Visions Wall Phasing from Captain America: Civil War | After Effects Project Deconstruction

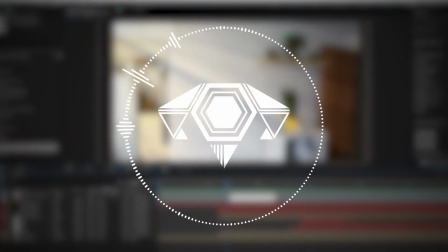Hey guys, welcome back to Goatman. My name's Joe Barlow, and today I've got another project Deconstruction for you.
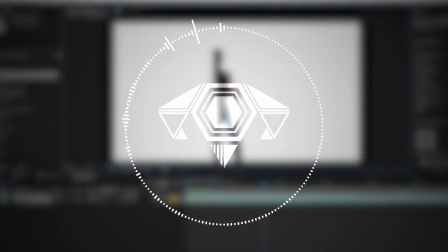If you've been following the series so far, then you know I've been watching every single Marvel film and attempting to recreate a visual effect from every single film.
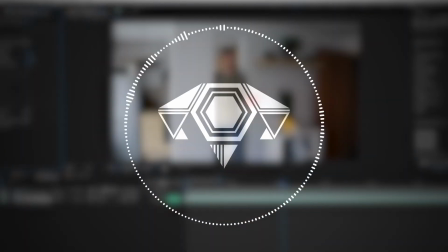This week I watched Civil War, and I'm going to be trying to recreate the scene where Vision walks through a wall using his phasing powers.
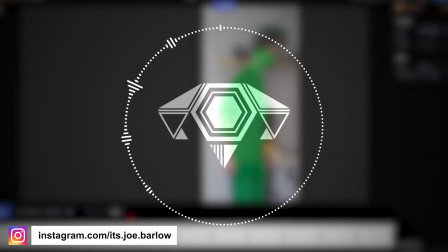All these videos can be seen over on my Instagram before I do the project Deconstruction here on YouTube.
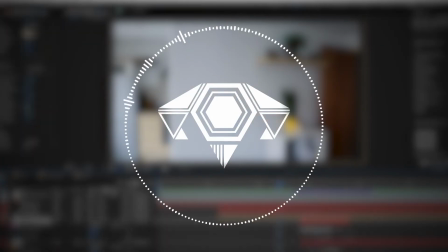So if you're not following me there, then do be sure to go ahead and check the link in the description. If you've not seen it though, don't worry, here it is.
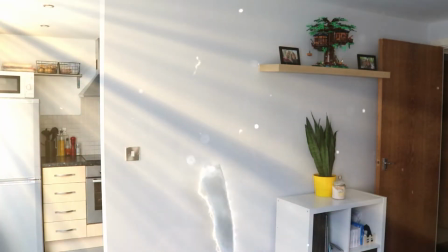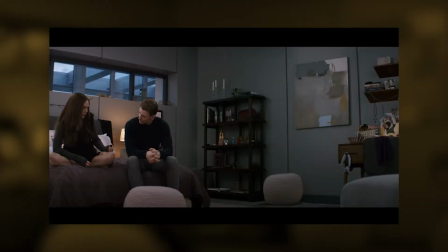Okay, so here's the scene we're trying to recreate today. This is of course from Civil War. This is when Vision walks into Wanda's bedroom using the wall rather than the door,
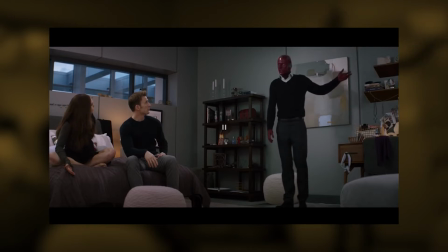spooks everyone out, and then gets told off even though the door was open. So let's go ahead and watch this back at 0.25 speed. If I click the right thing here, take it back a little bit, and let's just break this effect down a little bit more.
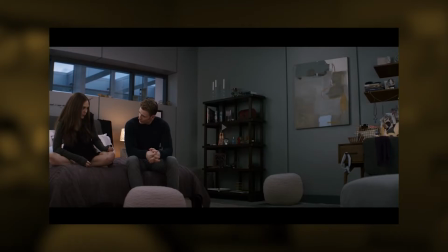I don't think I've gone back quite enough there. So we start with a nice clean plate. They've nicely set up this room so Vision's nowhere near anyone and doesn't have to interact. So it's a little bit easier on the VFX team, and we see Vision start to come through.
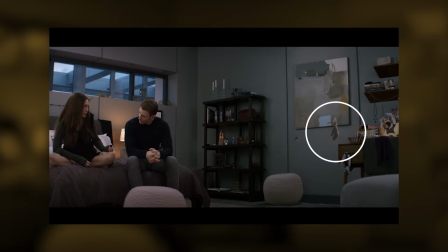So what we've got is the body, of course, coming through the wall, and then this sort of outline glow around him, and this is sort of his phase effect. You see this when he goes through people, when things phase through him, and any other variety of that happening.
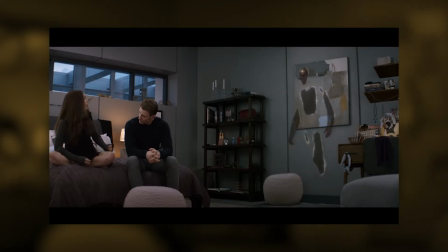A bit more of him has come through the room here. I actually think it fades in slightly.
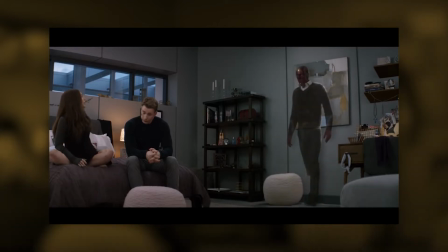It becomes a bit more solid, especially there you go.
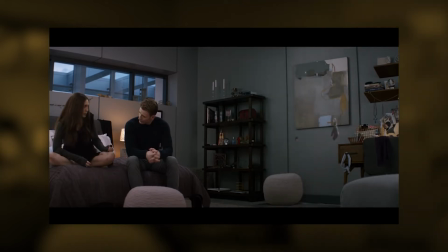So something I copied, as well as all of the glows around the body. This is a really nice sort of blend of him. You really get that depth feel. It's quite hard to get that, really, that sort of chest in first before the back of the chest, and the knees before the rest of the leg, etc.
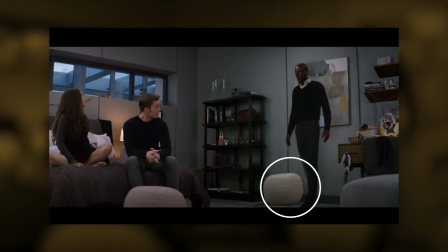So let's watch it all the way through. A little bit slower there. He actually phases through this little sort of seat thing as well, which I think is quite cool.
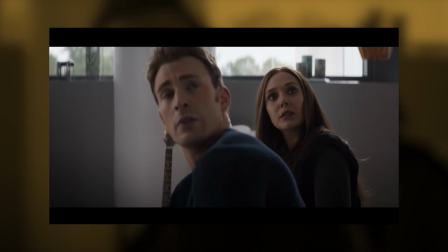That's really nice attention to detail there. So let's head over to After Effects and see how I recreated this.
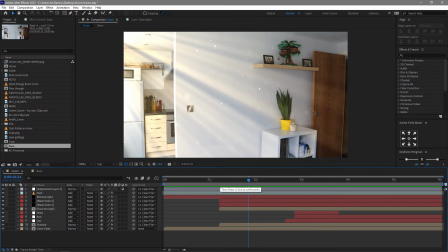Right, so we've got a composition open here, so let's go ahead and take a look. We've got a nice atmospheric room here, some light beams coming in from the left there, some nice dust floating around, and then of course our Vision comes through the wall here, aka me doing my best acting as a robot human thing.
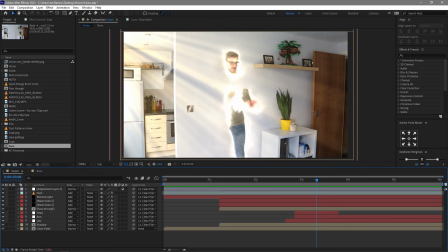So what do we got exactly? We've got our nice clean plate, and then we've got me fading in through the wall, as I mentioned from the breakdown. We got those outlines around us as well. That's meant to represent the actual phasing energy.
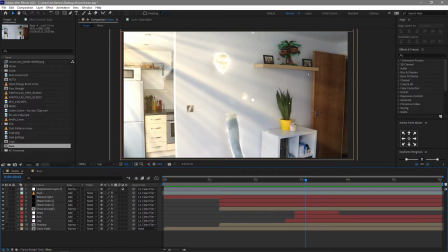Different parts come through at different times. We've got the first leg, then the head, then the hand, then the rest of my body passes through afterwards. And I went ahead and threw a Mind Stone on my head as well, just to, you know, add to it a little bit more.
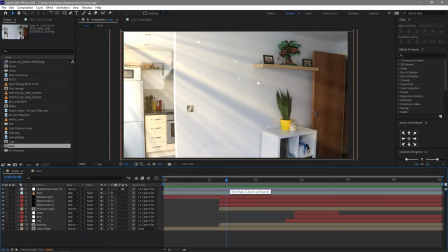So how do we build this? What do we got? How do we start? So there's two things you need when doing any sort of phasing effect or ghost walking through the wall, any sort of thing like that.
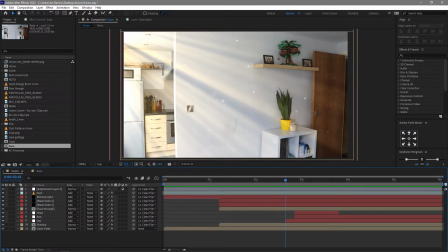You need a clean plate, which we've got here, and you need to push yourself up as close to the wall as possible, and then just step away from it, and try and do your best to sort of break down those body parts to pass through.
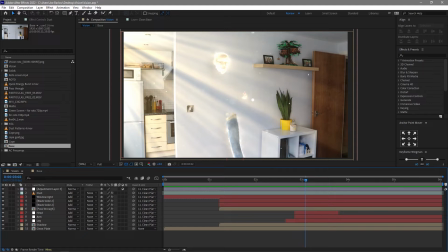So the leg, the hand, the arm, all coming through differently. You don't want to do it sort of a left to right sort of wipe or sort of simple wipe. You want to pick individual body parts out, and you want to get them so the furthest forward bit of your body,
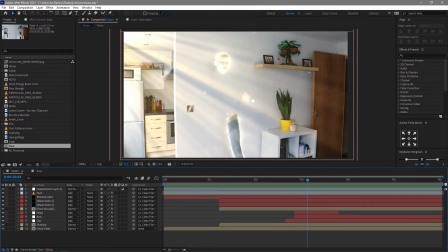in this case my knee, comes through first, followed by the next bit, the next bit, the next bit, so it actually looks like you're passing through.